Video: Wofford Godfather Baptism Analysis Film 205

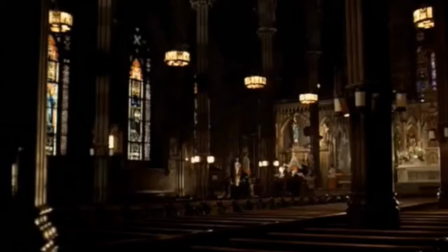(0:00)
For my project, I have chosen what is commonly called the baptism scene from the first Godfather movie. In it, Michael Corleone, the head of the Corleone family, is attending the baptism of his son. At the same time, members of his family are carrying out the murders of the other powerful families in New York, all on his orders.
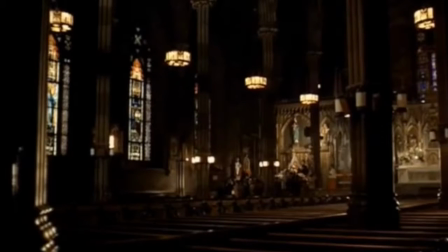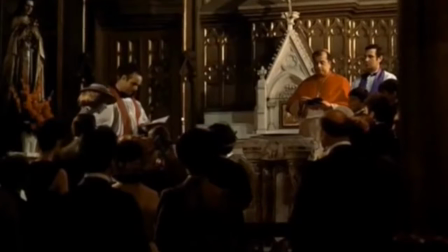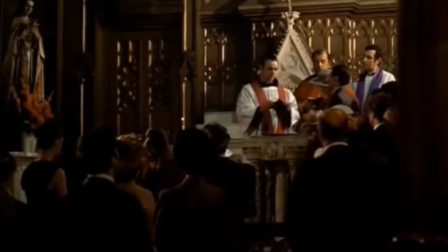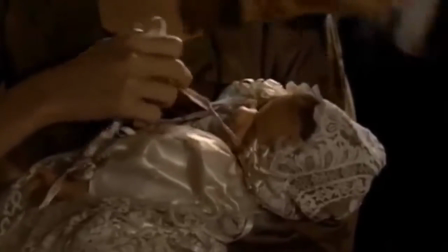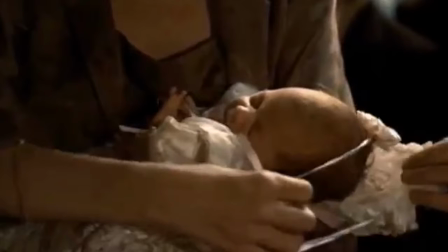(1:02)
The scene opens with this far-establishing shot of a Catholic Church. The diegetic organ and baby's cry, and ensuing dialogue from the priest, show this to be a baptism. We are shown Michael as he looks at his child.
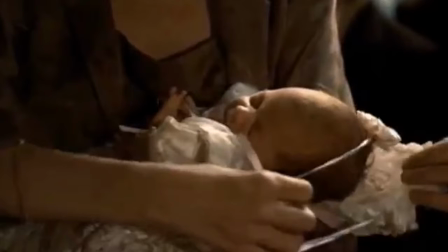(1:18)
These alternating shots of his son and the close-up of his face are evidence of the Kuleshov effect, as his face can be interpreted as solemn or contemplative in relation to his son.
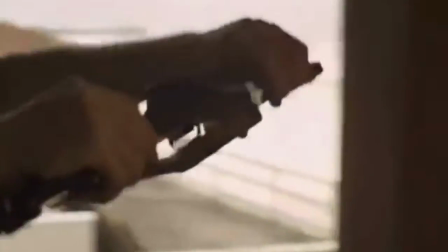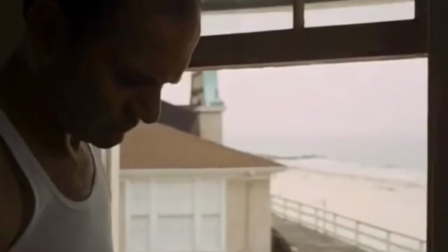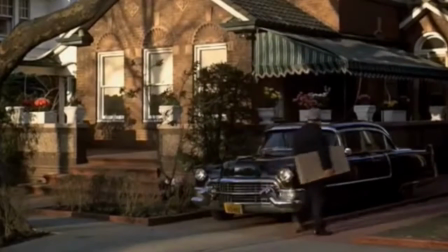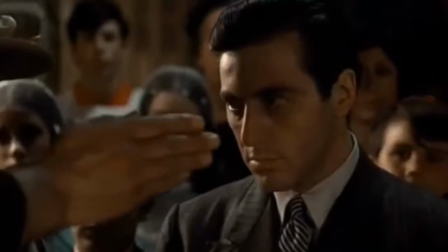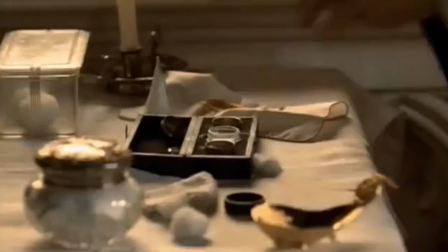(1:51)
These shots begin a series of alternating images of different members of Michael's criminal family preparing for something sinister. The opening shot of the man building the gun tells the viewers the nature of their actions.
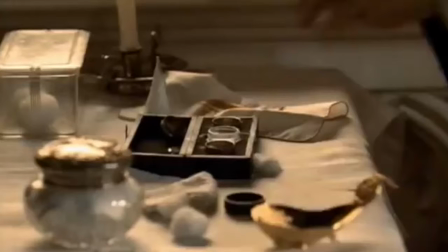(2:04)
These shots are juxtaposed with shots of Michael in the church, contrasting holy images with violent ones, of which Michael is fully aware.
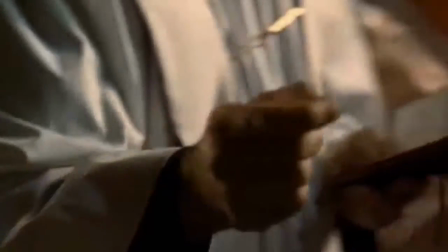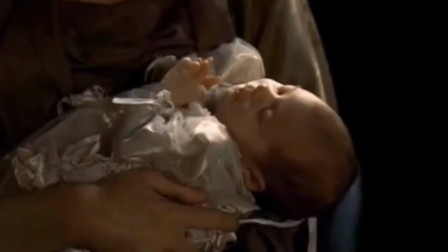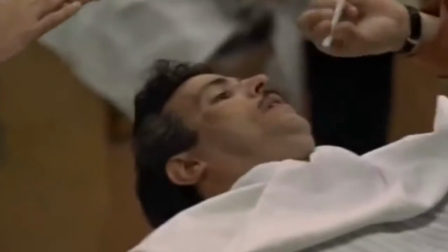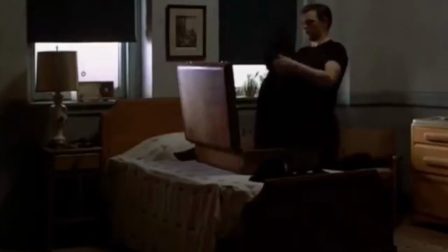These two characters are some of the hitmen that are to come into play momentarily in the film. The close-up of the shaving cream tells the viewers that he is in a barbershop and his status
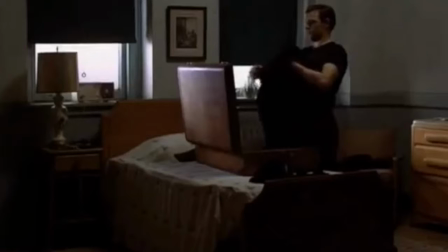(2:48)
is conveyed in his receiving a shave as well as his relaxed attitude in the scene. This also shows the viewers his fairly apathetic view of what he is about to do.
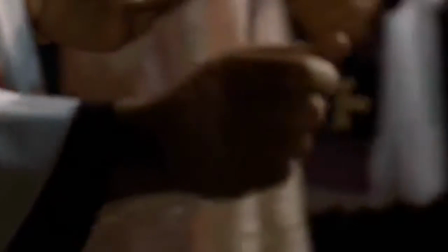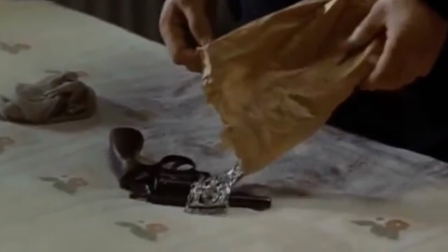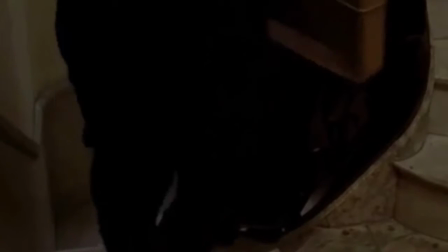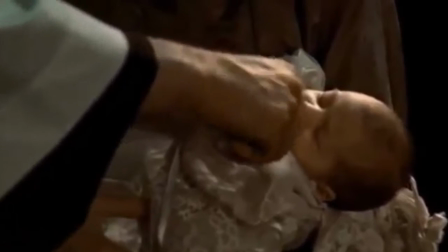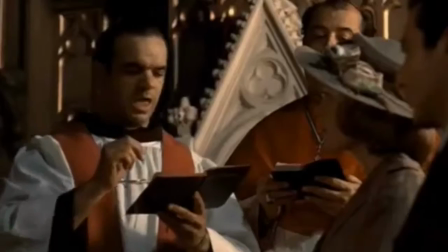(3:38) Amen.
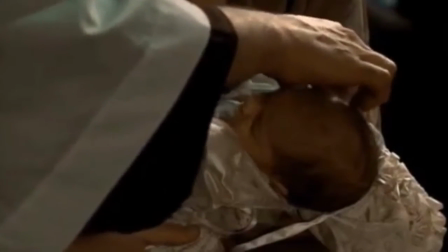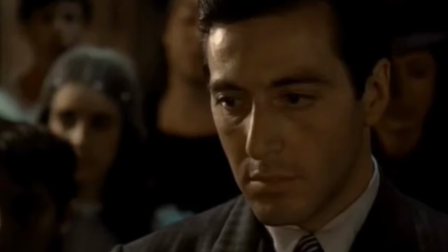(3:47) Michael, do you believe in God, the Father Almighty, creator of heaven and earth?
The repeated switching between mobsters and the church is done to highlight the contrast in the two activities. As evident with the policemen in particular, this is an elaborate and well-calculated plan.